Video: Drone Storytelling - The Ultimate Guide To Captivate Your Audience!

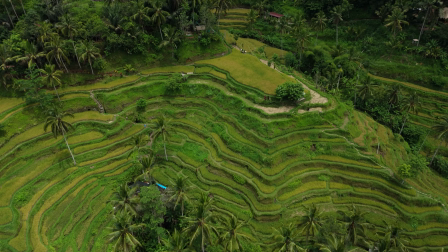[0:00]
Drones are becoming more and more accessible, and the footage you can capture with them can have the ability to transform your videos in a way of storytelling.
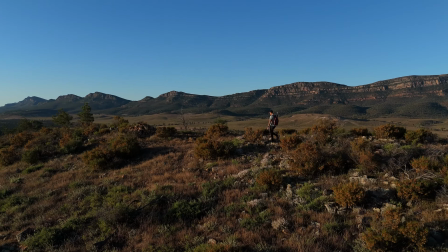[0:07]
I want to share with you some really basic things that I've picked up throughout my time of flying drones that are going to help to really improve the level of storytelling in your videos when using a drone.
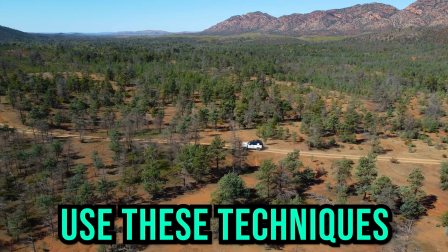[0:14]
See, if you use these techniques, your videos are going to become more impactful,
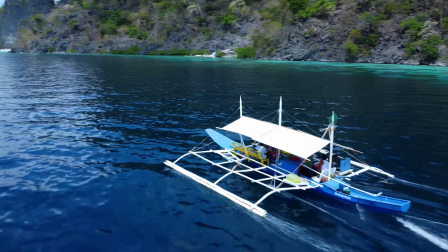[0:18]
the story is going to feel like it's moving along much more naturally, and I'm also actually going to reveal a Hollywood secret later in this video, so make sure you stay tuned right till the end. So as you can see, I'm currently here in the Telalalang, I think that's how you say it, rice terraces in Bali,
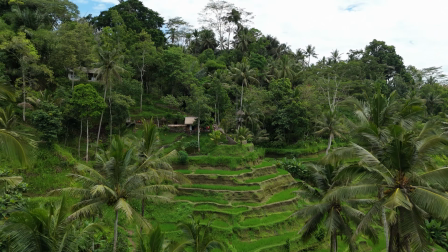[0:30]
where I'm going to share with you some really powerful techniques that are going to help to transform your storytelling with drone footage.
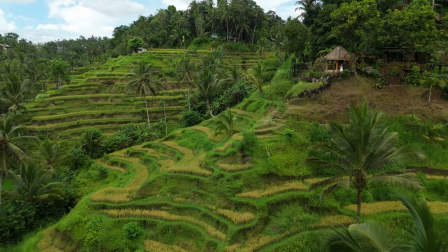[0:36]
Let's get into it. After flying here for a little while, it actually turned out to be a very tricky place to fly.
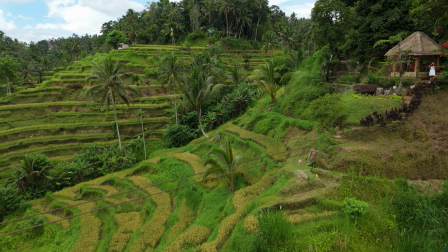[0:41]
There were lots of ropes and wires and things going between the different trees, and I didn't want to risk crashing the drone.
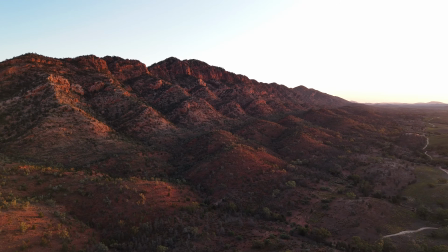[0:46]
So I'll also show you some clips that I took from other locations that are going to help to describe what I'm showing throughout this video.
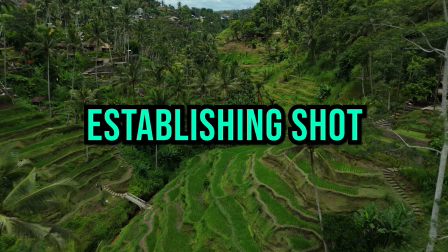[0:51]
So we're going to make a start right at the beginning of a video. So an establishing shot, basically showing off a landscape or a new location.
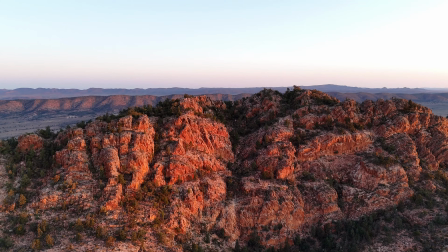[0:57]
Drones give you a much different perspective than you get from just a handheld camera because they have the ability, well,
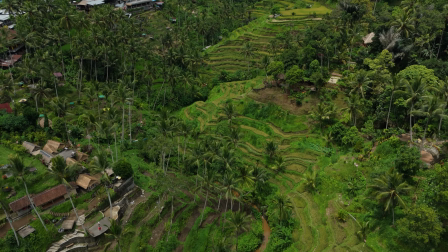[1:02]
they're a camera in the sky, so you can get a much broader landscape of what the area is that you're shooting in. So let's talk about a few different types of shots that you can use as establishing shots, how they work, and what's going to suit you best, depending on the situation you're in.
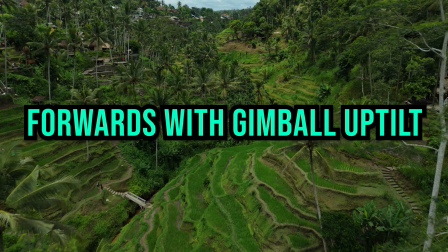[1:14]
The first establishing shot that I'm going to cover is basically flying forwards whilst doing up tilt on the gimbal. What this allows you to achieve is a feeling that you're coming into a new scene,
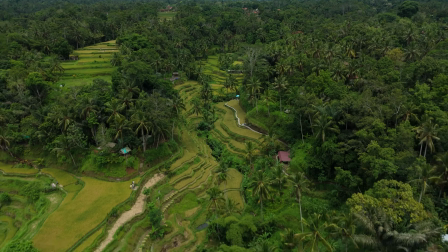[1:21]
and the rise of the gimbal also reveals more and more of the scene as the shot progresses, really adding to that new location, story-driven footage feel. The next one is another really simple one when it comes to actually flying the drone, but you have to have the right sort of location setup for this to work.
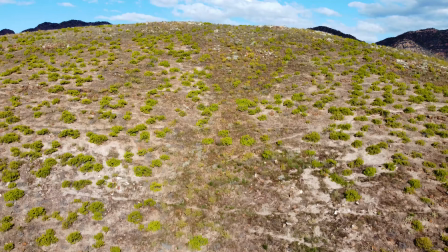[1:34]
So how this one works, you basically start off low down behind an object that's obscuring the scene that you want to show, and then you just push upwards on the stick and you let the drone rise up,
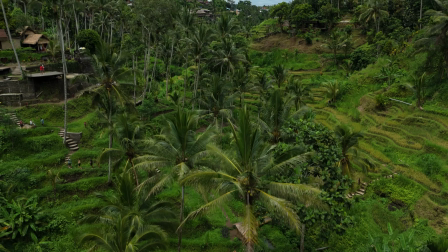[1:43]
revealing the scene. Now, because you've got that foreground movement and the background movement, this shot looks really powerful,
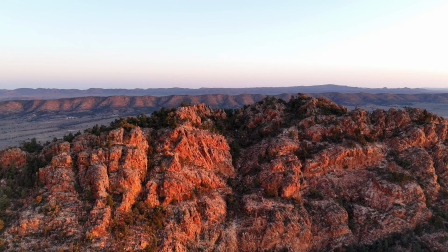[1:48]
but as you can see, it's only really suitable in certain situations when you have an object in the front you can use as foreground that's going to block out the scene.
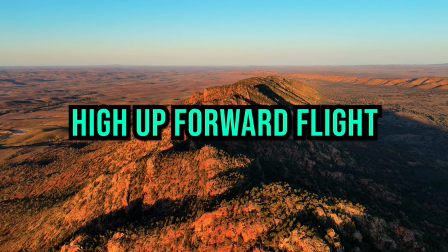[1:55]
And the third establishing shot that I'm going to give you is just nice and high, flying in a dead straight line forwards, no gimbal movement, nothing like that, just really simple, revealing the whole scene.
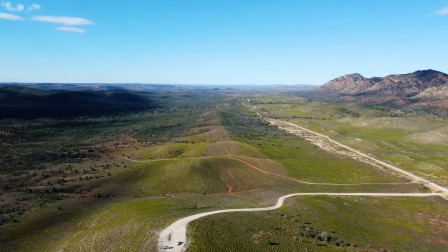[2:04]
Now, with a bit of nice editing and some good sound design, this can be a really powerful way to bring people into a new scene of a story. Do you notice anything that these establishing shots have in common? Well, the majority of them actually have some form of forward movement in them.
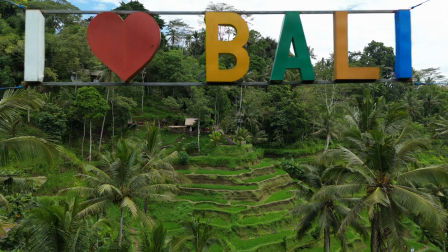[2:17]
And forward movement gives the viewer the impression that the story is progressing, they're moving forwards into somewhere new, where generally if there's backwards movement, that's giving you the feeling that you're leaving a scene, something is coming to a close. So whenever you're trying to open or reveal a scene, try to incorporate some forwards movement. That's going to help things just feel a lot more natural to the viewer. So once we've created our establishing shot, or we've moved into a new location with a new establishing shot, you need to show off this location. I'm going to give you a few shots here that are going to really help you to do that. The first one is really nice and simple, but something you can literally only do with a camera drone like this, and it's going to be nice and high, the camera pointing straight down, looking down at the scene from a bird's eye perspective. Now, another way you can take this shot to the next level is you add a little bit of descending or rotation into the shot.
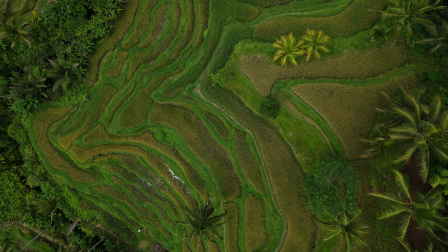[2:58]
That's going to give it a little bit more dynamic movement and make things much more interesting for whoever is viewing the video.
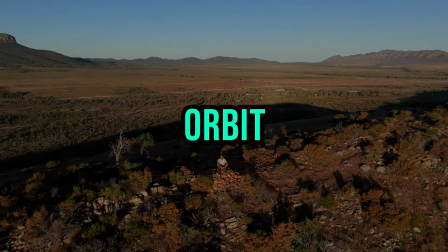[3:04]
So the next one is going to be the orbit. Now, the orbit is a very sort of flexible maneuver. You can do it really close up to show off a subject, or you can do it really far away and take advantage of the parallax effect,
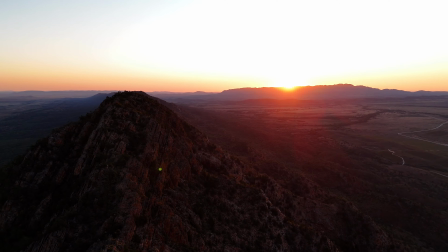[3:15]
which is going to give you some really nice foreground and background movement within your shots. And the orbit is such a versatile maneuver.
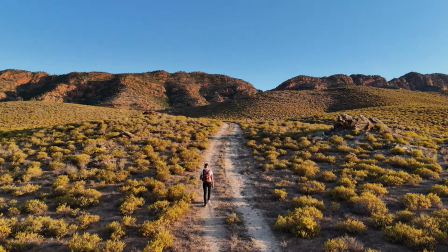[3:21]
Just calling it the orbit is basically just going around a person, but you can use this style of maneuver in many different ways.
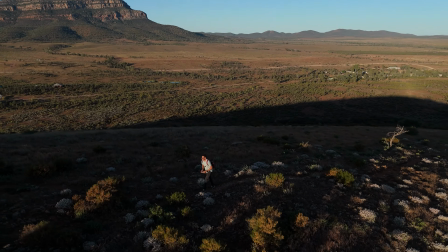[3:27]
You can also include some gimbal rotation, some forwards and backwards movement, just to really take this sort of maneuver to the next level.
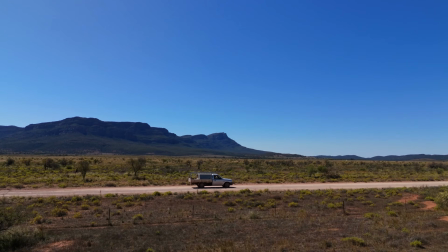[3:34]
And it's a very basic shot that comes in very handy when showing off a scene. Something else you should include when you're showing off your scene is you should have a variation of close-up and far away shots.
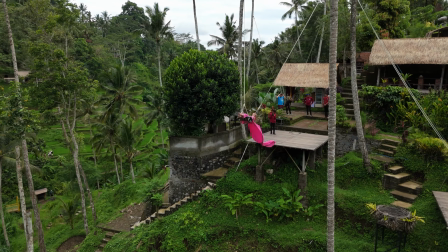[3:43]
What this is going to do is going to create a bit more interest for the viewer.
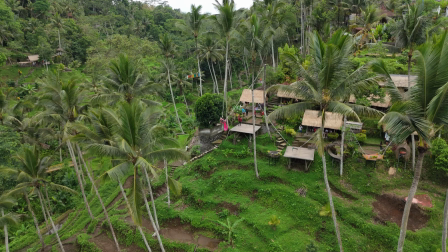[3:46]
So if you have something that's really far away showing off the broad landscape, then you can zoom into something a bit closer within that previous shot,
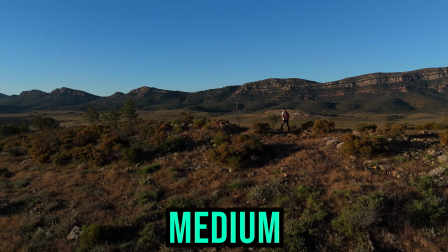[3:53]
and then you can zoom in even closer to get more of a sort of specific detailed look or whatever the subject is that you're trying to capture.
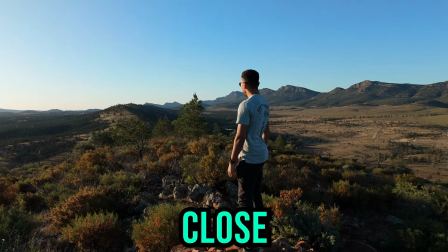[4:00]
And putting these three things together, sort of far, close and medium,
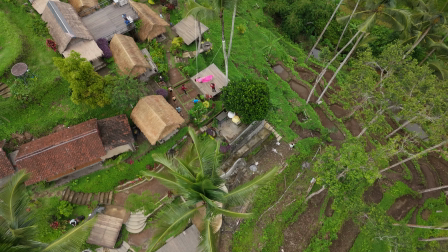[4:03]
is really going to help to drive that storytelling aspect and just make your footage look even more cinematic, and it's just going to help your videos to stand out. So we're going to move on now to some shots that are going to help to progress the story forward. Now, what this means, you've established a shot, you've created some nice scenes to get the thing going, then the story is going to continue.
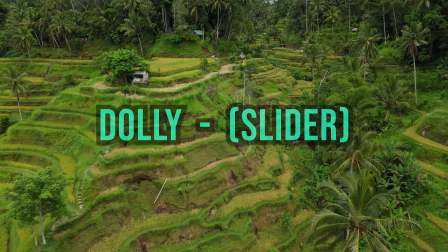[4:18]
Obviously something is going to happen. So the best sort of shots that are going to be used for this, the dolly is a very, very handy shot that comes in very useful for a lot of different situations.
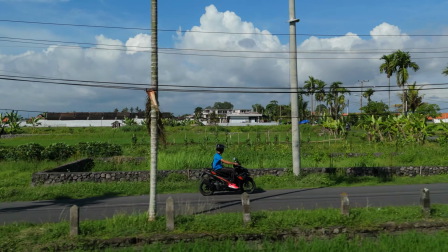[4:26]
You can track subjects parallel to them. You can hear the people screaming. I'm in, like I said, the rice terrace, and there are rope swings everywhere, so people are swinging off them, going crazy.
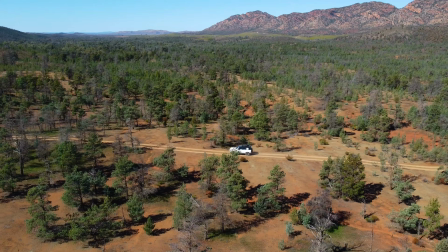[4:35]
But like I said, the dolly is a very versatile shot. You can use it flying parallel to somebody, flying in front of them, going backwards to see them moving forwards towards you.
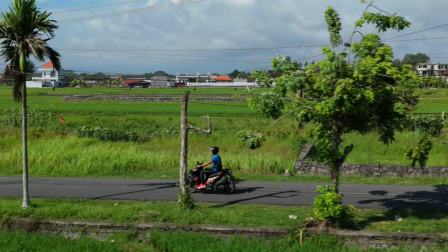[4:44]
It's just a shot you can use in a lot of different ways. They're going to help to tell the story is progressing. On a similar sort of line to the dolly shot, we're going to use tracking shots. Now, with the Mini 4 Pro, we actually get Active Track 360, which gives us a lot of different tracking methods in our disposal.
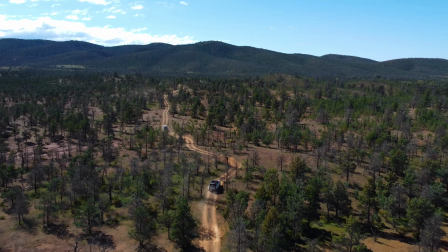[4:57]
Because of this, you can achieve some really nice cinematic dynamic footage that you couldn't do just flying manually if you were trying to film yourself.
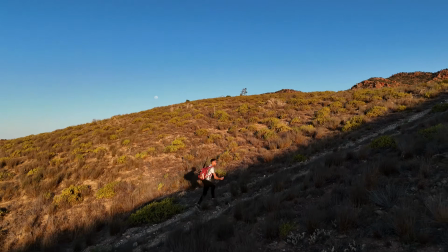[5:03]
So taking use of the active tracking methods on your drone, if it has one, you can have the drone perform some much more complex maneuvers, and it's going to be much easier for you to do it. Another powerful tracking feature you can use if your drone has got it is something called the spotlight mode, which basically turns your drone into a tripod in the sky.
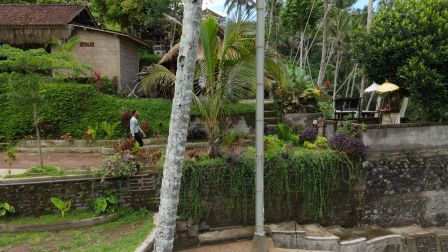[5:17]
So you can park it somewhere, and then you can just have the drone to track you, and you can have it follow you wherever you go, and it's going to give you that sort of movement in the shot that makes it more interesting, but also shows that the story is progressing because you're moving to somewhere else, or a vehicle is moving to somewhere else. Basically, the movement in the shot just helps to show that the story is progressing. Now, I've been saying a lot about people going in directions or things moving in directions, but what's the right direction to actually be moving in? Well, this is that Hollywood secret that I was telling you about at the start. I'm going to reveal it. So something that Hollywood knows that probably a lot of you filmmakers don't know, that the subconscious mind works in wonderful ways. And what do I mean by that? Well, basically, if your footage shows somebody moving from the right of the screen to the left of the screen, this sort of gives a dark and gloomy sort of emotion to the scene and makes you feel like something is not going to go well.
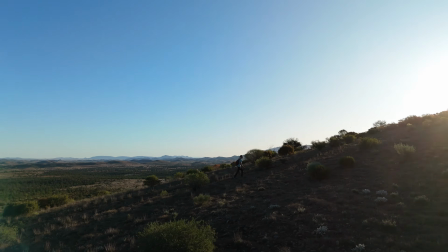[6:03]
Well, if somebody is moving from the left of the screen to the right of the screen, it kind of makes you think, something good's about to happen. And if you go home and sit down and watch your favorite movies again, once you know this little trick, you will never be able to unsee it.
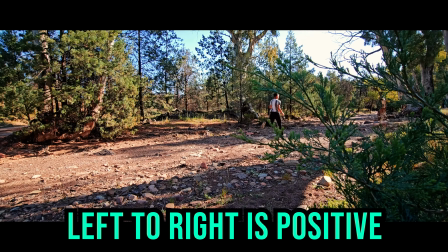[6:15]
So if you see somebody moving from left to right in a shot, they're running, whatever, they're going to war, it's going to be a good outcome. But if somebody's moving from the right to the left, chances are something bad is about to happen, or it's not a good scene. We can use this secret to our advantage when doing our filmmaking, so if you're filming something that's uplifting, happy, try and have things in the scene moving from left to right, which is going to give the viewer that sort of subconscious feeling that makes everything feel right. Alright, so you open the scene, you've shown off the scene, your stories progress, it's time to talk about closing shots. Now remember what I said at the start when I said that when you're revealing a new scene or you're progressing, forwards movement is really handy to help this come across correctly.
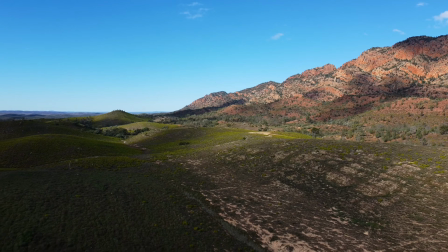[6:50]
And also when you're closing a scene, moving backwards is a really handy tip to help that feel natural as well. Like something is coming to an end, you're moving out of a scene, it just feels right. So on those lines, the simplest of all the closing shots is just a pull back, simply moving the drone backwards, leaving the scene.
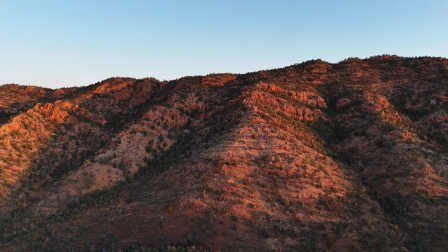[7:06]
You can add some gimbal rotation up or down if you like, depending on what sort of scene it is.
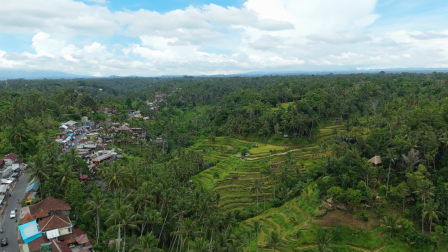[7:10]
That can just help to add another little level of dynamic movement into the shot, but just a straight pull back is normally more than enough to justify a closing shot. So the next closing shot I'm going to cover is going really high up and again just moving backwards.
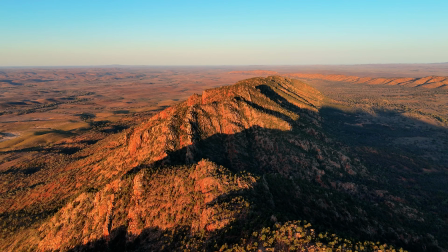[7:22]
Now the previous shot I was talking about was more of a lower level shot where you're just moving backwards out of the scene, where this one is going to be more sort of high up.
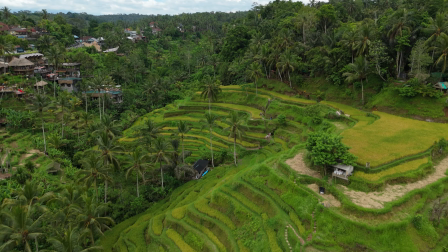[7:29]
You can also add a bit of elevation change as well. If you pull in backwards and upwards, it's going to feel much more like you're leaving the scene.
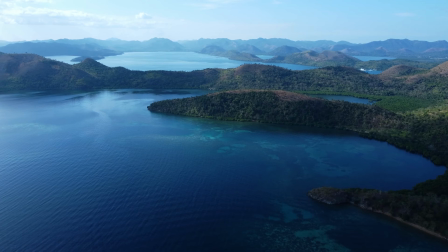[7:35]
This shot can be really useful if you've been filming in a really large sort of area. It can help to just bring everything to a close as you leave the scene. And the last closing shot I'm going to cover in this one is a reversal of one of the opening shots that I showed you.
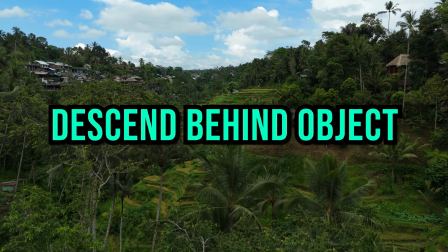[7:46]
So basically, instead of moving up from behind an object this time, we're just going to drop down behind the object that's blocking the scene, and then we're going to basically bring that scene to a close. So these are the basic sort of moves that are going to help to really improve your story-driven footage when it comes to drone footage, and implementing some of these into your next video is going to help to really transform what the viewer is experiencing as they move through your video. Now, if you want even more types of drone shots to use in your video, check out this video here where I give you 10 really cinematic drone moves that you can use to transform your videos as well. Thank you so much for watching. Hope you have a great time.